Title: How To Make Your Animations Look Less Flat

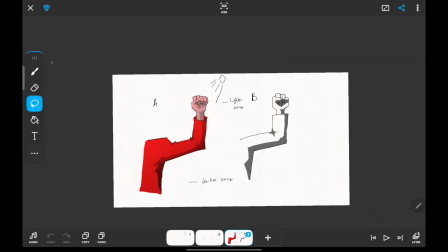496s
I'm not going to label it in this case. And then select a color in which you want to use to apply your highlight. But because this is a white background, I'm going to use a white highlight. Usually if it's a blue scene, you can use a light blue highlight. If it's a green scene, you can use a light green highlight.
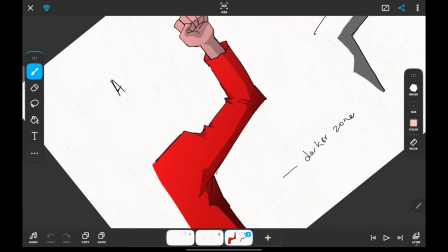515s
So usually just look at the overall theme of your background and use that to select your highlight.
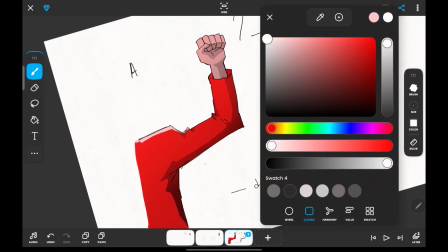522s
And just like in the case of applying your blending mode, make sure that the layer is set to clip the layer below it.
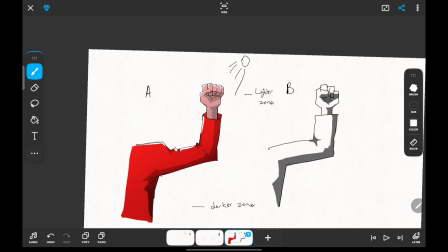530s
That way, when you're applying your highlights on your flat colors, it doesn't spill outside the flat colors that you made initially.
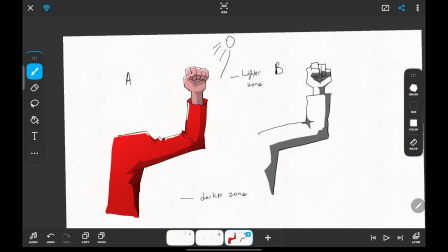538s
Now look at what the highlights did. It's a minor adjustment, but it made your character stand out.
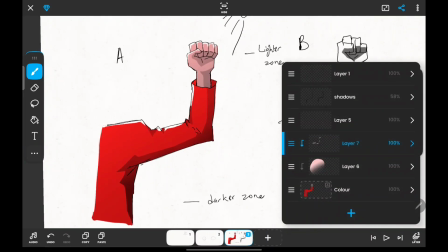547s
You can go further, add glows to your highlights, experiment with blending modes, and see what it looks like.
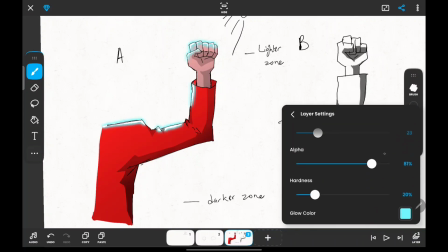554s
Just make sure that whenever you're applying your highlights, don't apply your highlights over your shadows,
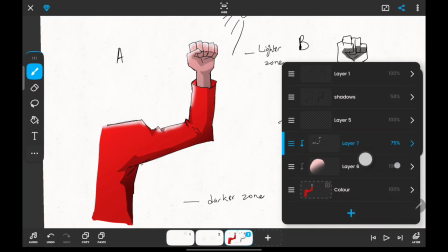559s
and usually just apply it at the particular angle in which the light source is coming from.
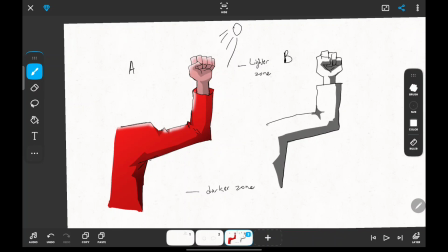567s
I hope this helps you, Kid Chris, and those of you that are also interested in learning about blending modes. You can experiment, you can take it further, and you can also look up to the source of creativity himself, which is God. So observe nature, look at the works that God has created, incorporate it into your animation.
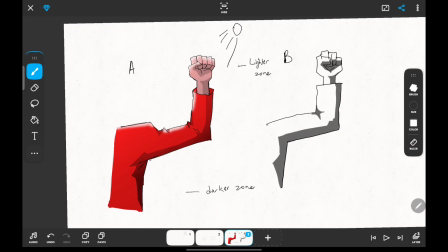586s
That's what I do, and take it to the next level. So God bless you.